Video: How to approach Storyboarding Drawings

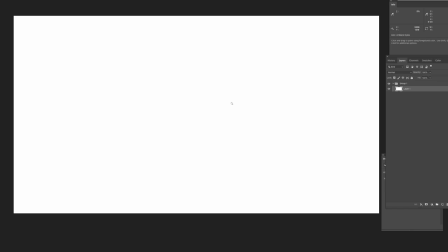Hey guys, so this section is going to be about story sketches.
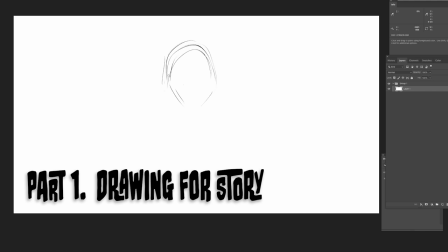And the idea is that you want to try to find a shorthand that lets you handle the drawings just once. For one thing, you may be required to turn around a sequence in a single day, and that could mean doing 100 drawings that day.
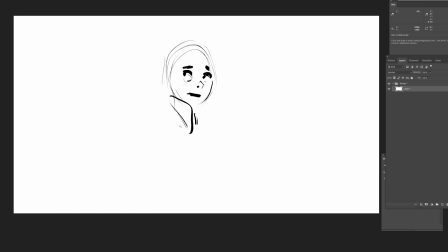So there's just no way you can go back to revisit your drawings a second time. So of course you're going to do a lot of iterations, but those iterations cannot be about making the drawing look better.
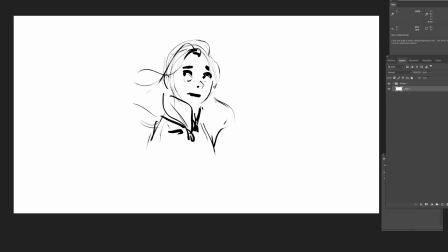They have to be about acting choices and storytelling choices, about finding the right way to present and perform the sequence. So one thing to look for when you're exploring and looking for what Photoshop brushes are going to work for you is to
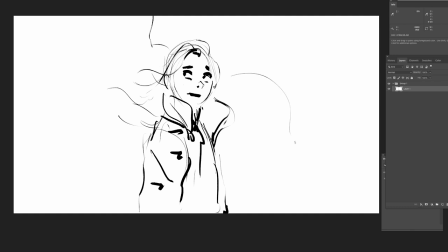really find the ones that are going to give your shorthand drawing an appealing look and that very quickly let you get to the truth of your drawing. So in this case here, you can see I'm using this brush that gives me inner variations so that I'm
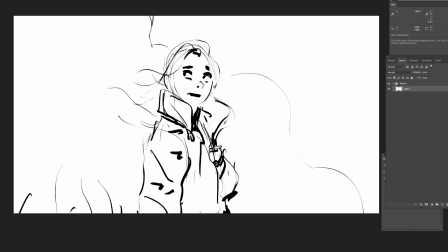able to do something very light if I just want to touch on some background elements that are there for mood or basic sense of scale and perspective, and to really sort of lean into the eyes or just whatever visual accent I really want to lean into.
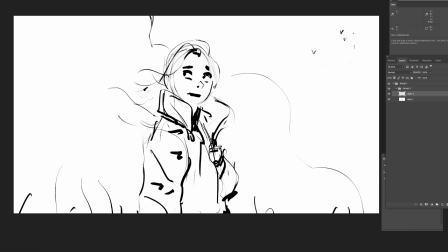And then, you know, with this simple other brush, I can really easily block some cool shadows on the characters and just solidify the figure and just also add to the mood and the sense of lighting.
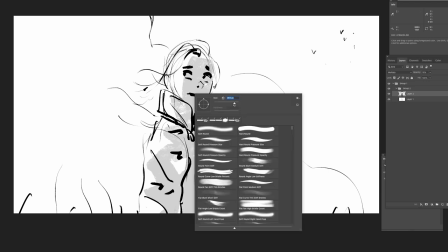You also probably want to have the same very simple approach with the tones that you do with the line drawing,
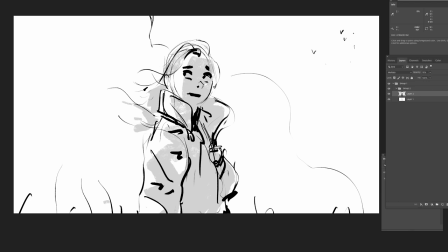which is that you want something very simple, probably just one layer of gray that just lets you separate your shapes from your negative space and just help you give a sense of lighting.
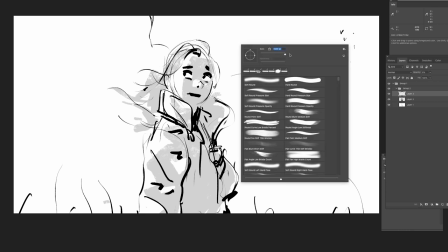In this case, I'm using two different layers just because I really want to lean into the lighting and give the sky a little bit of something,
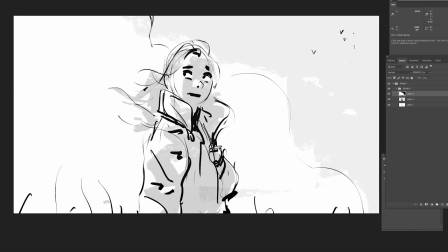but two would be really the maximum. Otherwise, you start to render paintings and this is not a story anymore. So now the main point here is that I've done this little sketch in about 2.5 minutes,
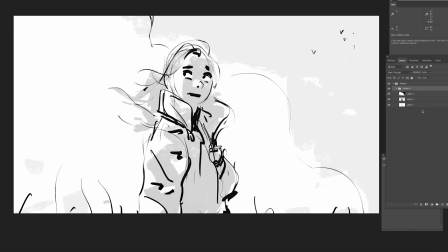and hopefully that's a sketch that gives you a sense of a character, that puts you in a place,
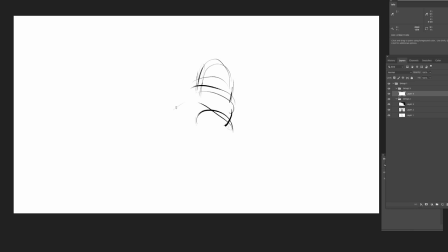in a mood. And of course, we don't know yet what any of this is about, but you know, it's a sketch that tells story. And the point is, I just made it in 2.5 minutes. So if I have to make 100 of those a day, then you can see how this is starting to make sense. So now we're going to add a second drawing,
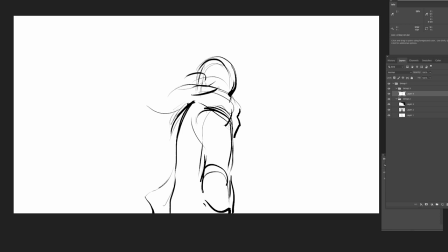and this is going to lead us into one of the most important concepts in drawing for story or even for animation in general for that matter, which is that as much as we're talking about the drawings, the drawing is not what the eye is tracking.
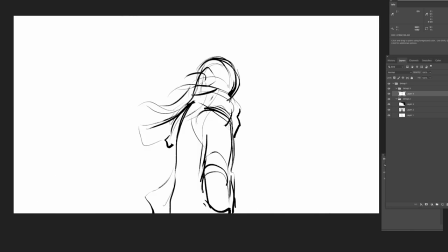What the eye of the audience is tracking is the change. So like here between these two drawings, we have a very obvious change, right? She's turning away from us or from someone who's probably standing screen left closer to camera than she is, and so she's turning away, and so
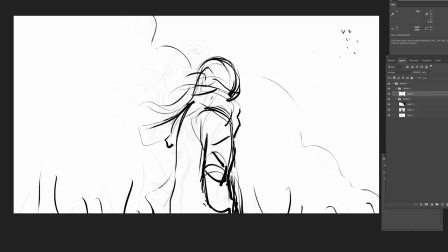there was a change, but we're not quite telling story yet because we don't really have those two drawings are too far apart in concept, in idea, in acting.
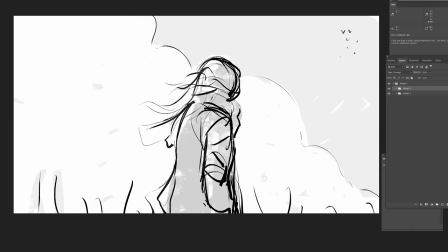It's just like there's no direct connection between them, so we're not quite really delivering the story moment yet.
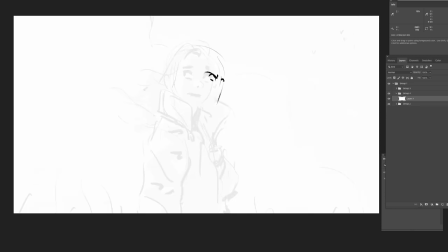So this leads us to our next important concept, which is that to really deliver the texture of story, then you need the third drawing. So the first two drawings give you the idea, the third one qualifies that idea. For instance, here, let's say we're adding this drawing in between the other two.